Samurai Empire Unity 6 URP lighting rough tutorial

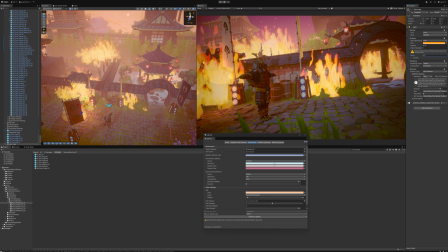[4:09]
So the range is how far it projects. And then the intensity is how bright it is.
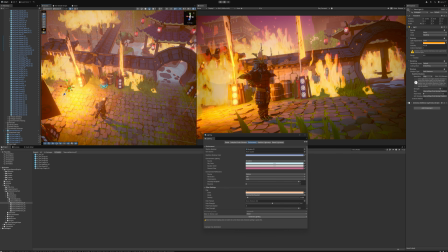[4:14]
So we might want to be like, there you go. And that gives us a little bit of lighting on the back of the character. And then we might want some more fire coming from here.
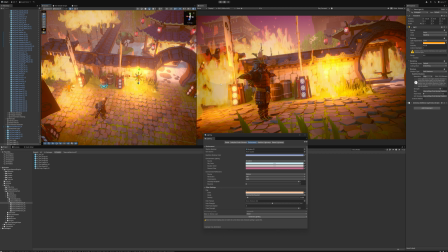[4:22]
We might want some more lighting here, but we don't want it too bright here because it's going to just blow out the middle of the shot.
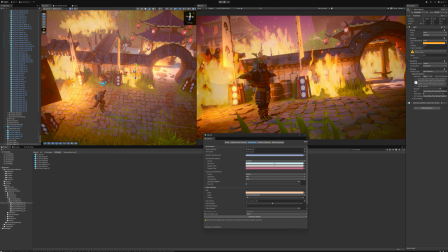[4:27]
So we probably want like something like that. That's looking pretty good. And then we need to think about our character.
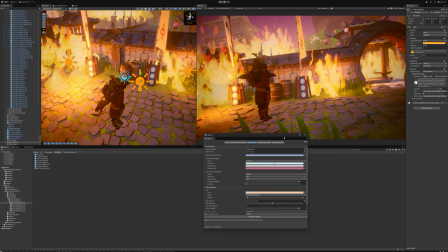[4:34]
Okay. Yeah, figured it out. Nice and easy. So we just basically grab a light in the scene.
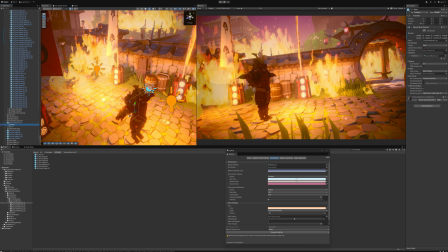[4:39]
We move it over here. I've already set the character mesh to be using the light layer.
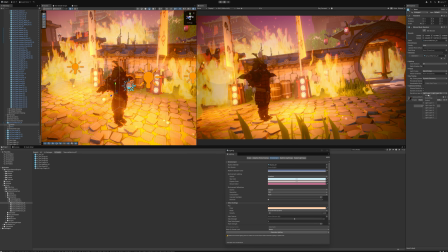[4:45]
I mean, you can use one or two, whatever. Basically just need to make sure you change that light layer from everything to just one of the layers. And then we
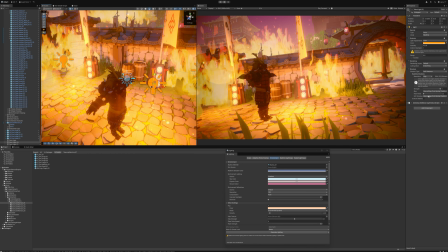[4:53]
can go through here and we can essentially take this light here and we can set it to only use that light layer.
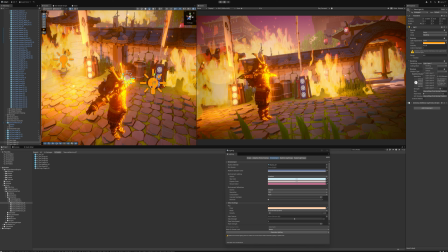[4:59]
So if you go there and we turn off, so we turn on light layer 1 and we turn off default, it means it will only light the character and not anything else in the scene, which means we get a little bit more control over how the character's lit. So we can basically bunch it up a little bit without blowing the scene out.
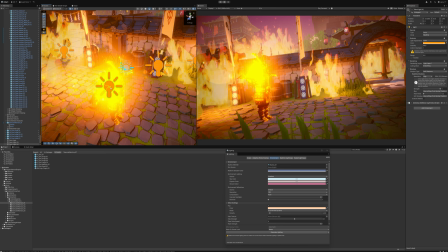[5:12]
So we punch it up, and then we might want to take that over here, and we might want to have another light over here.
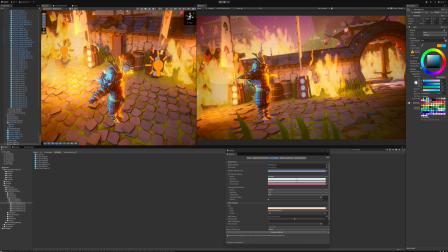[5:17]
We might want to have it as like a backlight blue. We might want to pull that down a little bit.
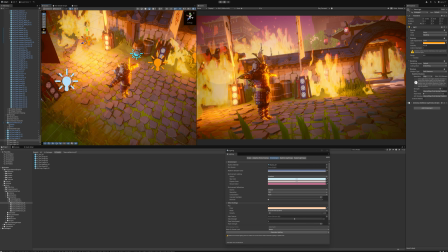[5:23]
But we still probably need some shadowing from that character. So we just need to make sure this light's casting a shadow.
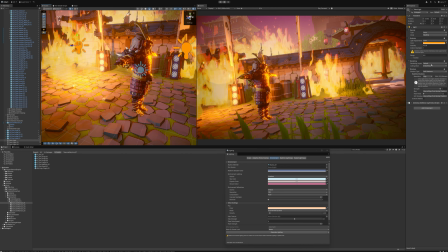[5:30]
So we might want to also make sure that these other lights are set to using some of these things as well. Otherwise, we won't get any shadow lighting on the ground. So that's pretty good.
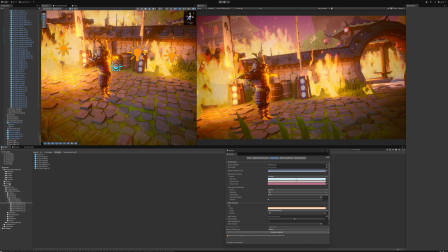[5:40]
The next couple of things we need to do is we need to go into the settings for the scene, which is down here, and we go to the PC renderer.
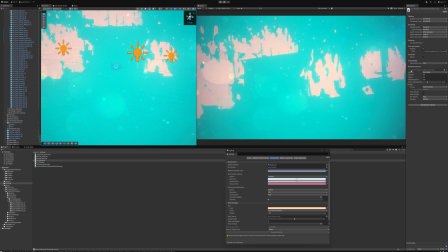[5:48]
We just need to make sure all these things are set up right. We need to make sure ambient occlusion is on if we want it.
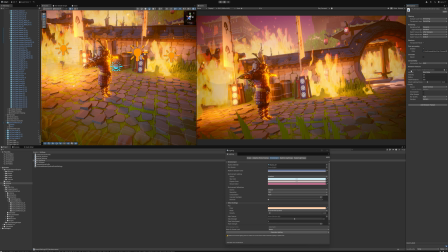[5:54]
I'll just check that once it's loaded. So we can, yeah, we can basically have ambient occlusion in there. I don't know if we need much of that. It is nighttime. A little bit might be cool. Let's just put a little bit of that on so we get those barrels kind of like hidden there a little bit.
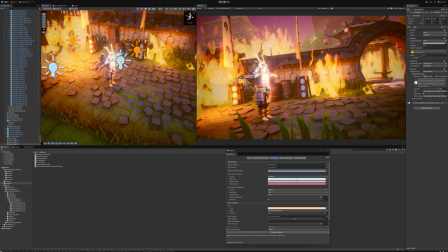[6:12]
Actually that character's starting to get a little bit hidden, so we could probably bring this light here over and just raise it up a bit. And then also maybe just make the color of that more interesting.
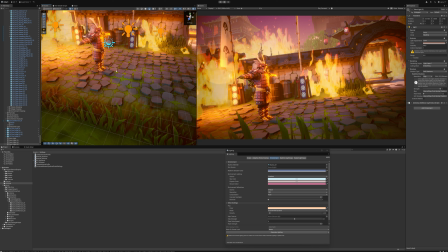[6:23]
So there we go. So our character's starting to stick out a little bit better. Cool. Next things that we need to do is go to the RP rendering thingamajiggy, and then we want to just check and make sure everything looks good in here. We could probably turn anti-aliasing up, do like some AA. You can use other stuff as well.
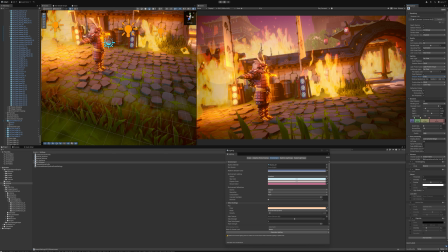[6:40]
Shadow Atlas resolution. We may as well just go full 8K for this render. May as well just make it look really nice and juicy.
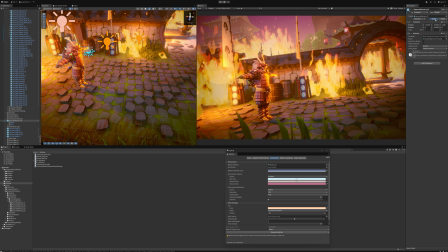[6:46]
We could probably grab another character just to help. We chuck this guy in, easy. And then same thing, you could add a render layer for that character. We may as well actually just set that character to
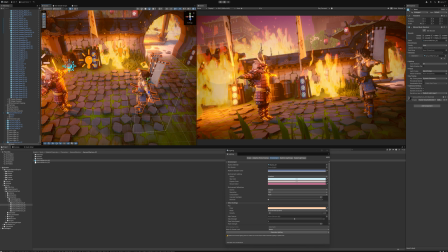[7:02]
the, where is that, rendering layer, that one there, bump, do the same thing, and then we could just, yeah, basically just chuck a couple more point lights around if we really wanted
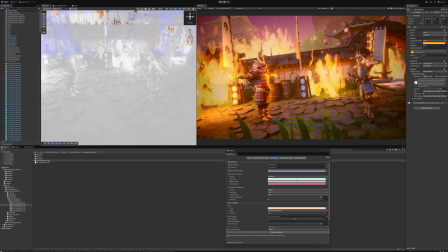[7:09]
to. But we'll get into the global volume part of this. So global volume is in the scene.
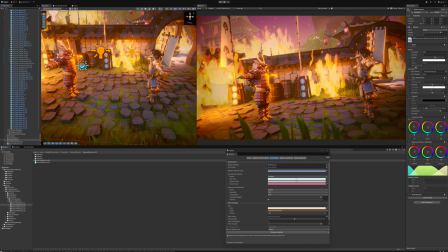[7:15]
That's where your post effects are. Being nighttime, we need to change these because they've been set up for daytime scenes. So you've got color adjustments in there and stuff like that. We might want to like punch the contrast up a bit. We might want to pull the saturation down slightly. And then you can kind of maybe fiddle around with these a little bit until you get something.
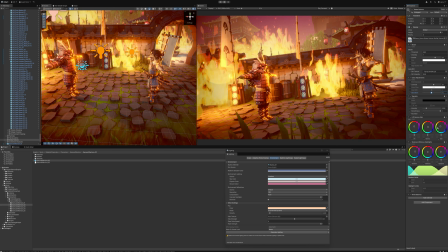[7:31]
I think kind of we want like a warmer shot just because it's kind of, that was the vibe I was going for. And then you get your shadows and midtones down here. So you can do those if you want, just to randomly push in a direction.
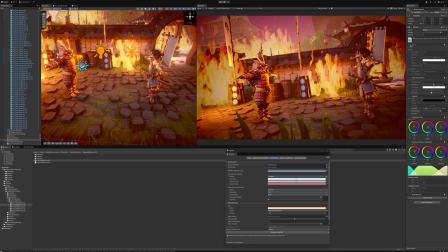[7:43]
I don't know. You have to play around with it. And the main thing is because we've got lots of fire in the scene, we should have some bloom.
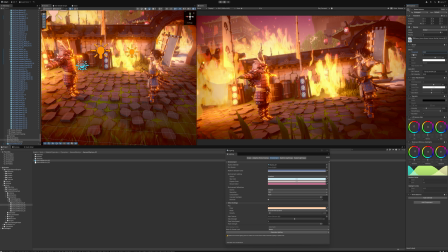[7:49]
I like dropping the threshold down so that it has more bloom. And then increasing and then probably having like less intensity as well.
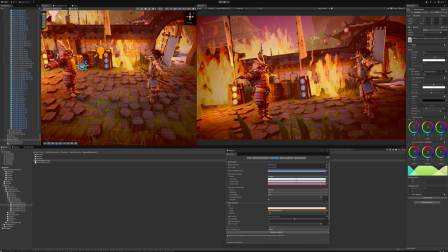[7:58]
So just having a little bit of that there.
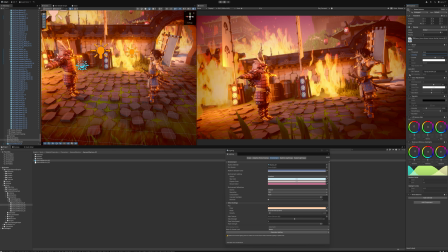[8:00]
We now include a lens flare, lens dirt, so you can actually see that there as quite a bit of like nice post there. And then the last thing is if you really want to, you could add I think I had depth of field on there. Yeah, so you can use this as well.
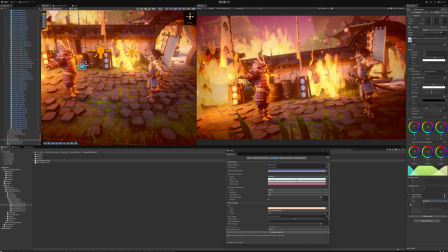[8:17]
You just go there and you go Gaussian, and then you just set these, and then you can go I mean this is a real, you know, I'm not an expert at this. You want to set your start and then your end, and then you want to get your radius real high.
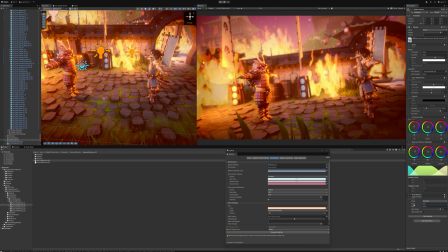[8:35]
You just want to set it real high so you can kind of figure out where your focal point is. So we might want something like that. And then you might want to make the end like there. Yeah, there you go. And then the last thing, I mean, honestly, I might just scale these dudes up just to fill the shot up a bit better,
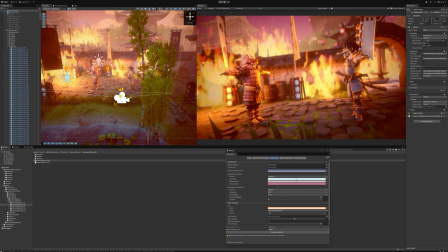[8:53]
and then move my camera maybe a little bit like that. Let's get a couple more fires in there.
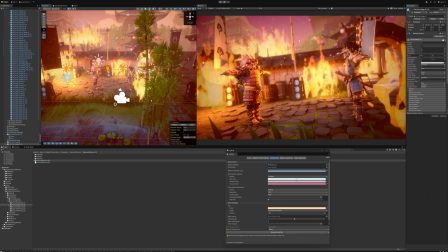[8:58]
We could have a fire over here. We could probably have some, actually, we could have some little fires.
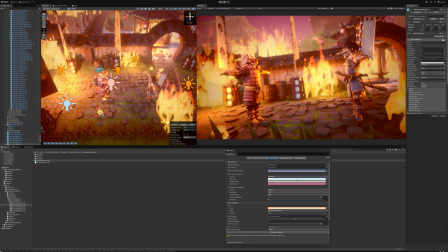[9:04]
I think there's a little fire in there. This one here, we could have like some of those up here. And then the last thing would just be getting a couple of like props in there. So if I was to select this and just go and see what props we got, I think we got these like stone statues.
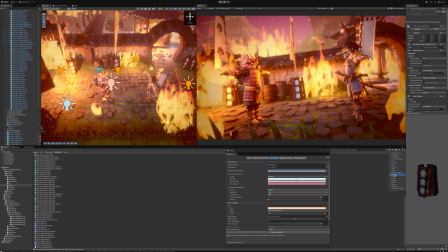[9:17]
I'm not sure what they're called. Let's have a look. Prefab. Yeah, the gravestones.
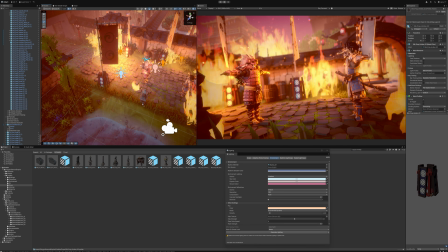[9:23]
Yeah, those are real cool. So you could chuck a gravestone in and then get it like kind of just help with the framing a little bit.
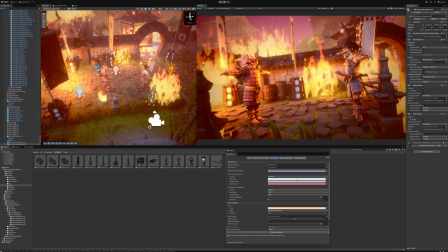[9:29]
And then you can chuck another one in here, make that a bit smaller, you know, and then you can have these like rotated a little bit because they're like broken or whatever. It's a city in turmoil. So we could just have a couple of those in there, and then you could rotate them down. Have them a little bit broken like that or something like that. Actually, maybe that's not the best one. This one here is kind of cool.
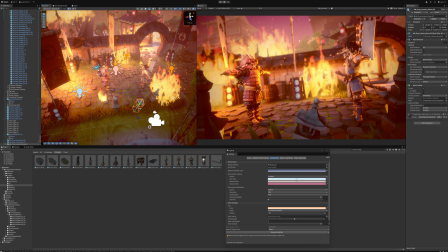[9:49]
So yeah, you could do that. You have a couple of those just in there to help kind of frame it a little bit.
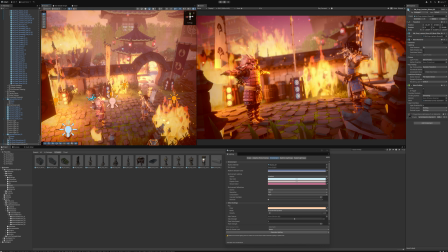[9:55]
Boom. So there you go. That is essentially the shot without posing the characters and setting a whole bunch of stuff up.
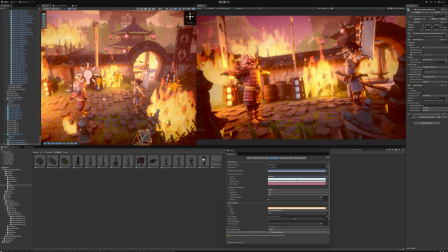[10:01]
It gets you most of the way there. I probably would keep grading this a little bit more. So with the global volume again, I would be maybe more vignette just to intensify it a little bit.
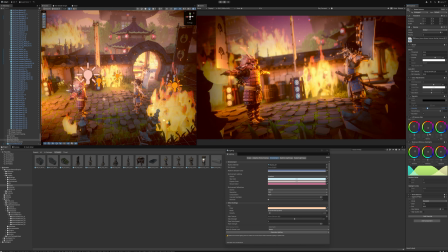[10:14]
I think the colors have got a little bit maybe kind of pushed in the wrong direction. So you could take that maybe, and you might want to play with the temperature. We've got temperature in there, which is the white balance. This one here, you could maybe like punch it up a little bit.
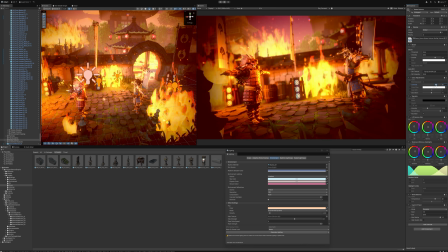[10:30]
And then once again, you know, you could push the contrast and then pull the saturation down even further if you really wanted to. You could even go black and white, you know, if you wanted to take it in a different direction there. But yeah, essentially that's what I did for that shot.
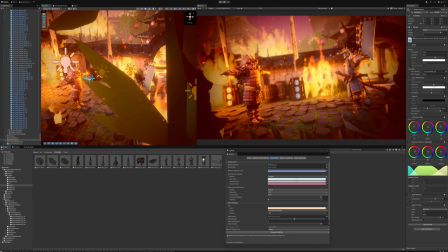[10:43]
There's not too much magic to it. The rest of it would just be really taking some of these and just using them to highlight.
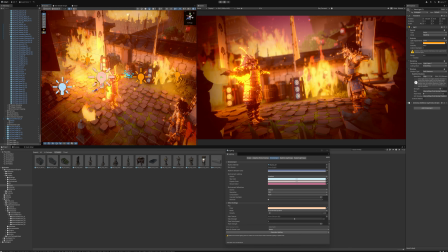[10:49]
Like if I was going to do a shot of the face or whatever,
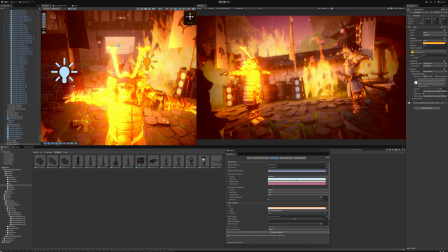[10:52]
I'd want to have, you know, I'd want to have a light kind of casting a bit of a shadow on there and doing that.
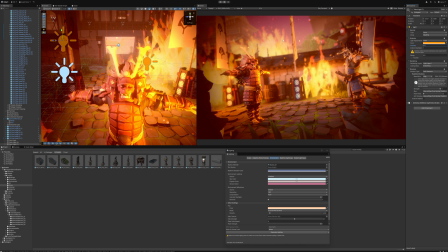[10:59]
So you might want to pull that down. So we've got just like a little bit of a highlight there or something.
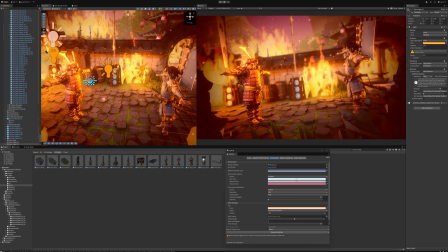[11:05]
So it kind of gives a bit of shape. But really it's just kind of playing around with it and just seeing what feels good.
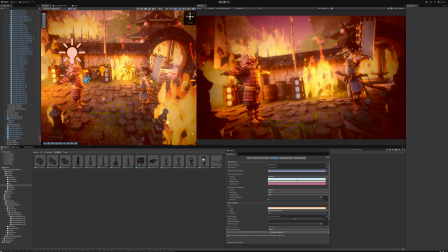[11:11]
Yeah, I mean, that's it. That was essentially what I did. So I hope that helped. Cool.
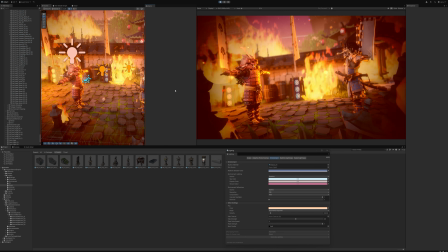[11:19]
Here it is in motion, and I can just full screen that quickly to show you. It's quite cool.
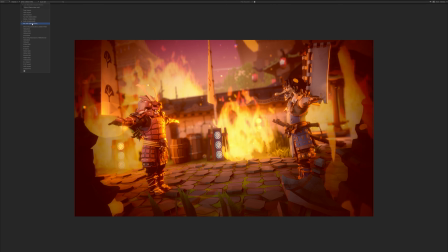[11:25]
There we go. Let's change that to 4K. So yeah, nice and easy.
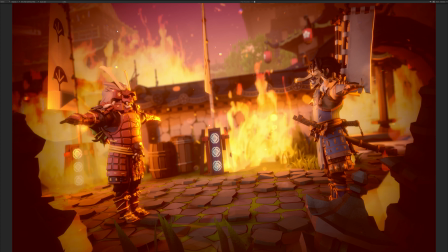[11:31]
Yeah, cool. Easy to add more stuff to it and play around with other ideas, but that gets you a pretty decent start.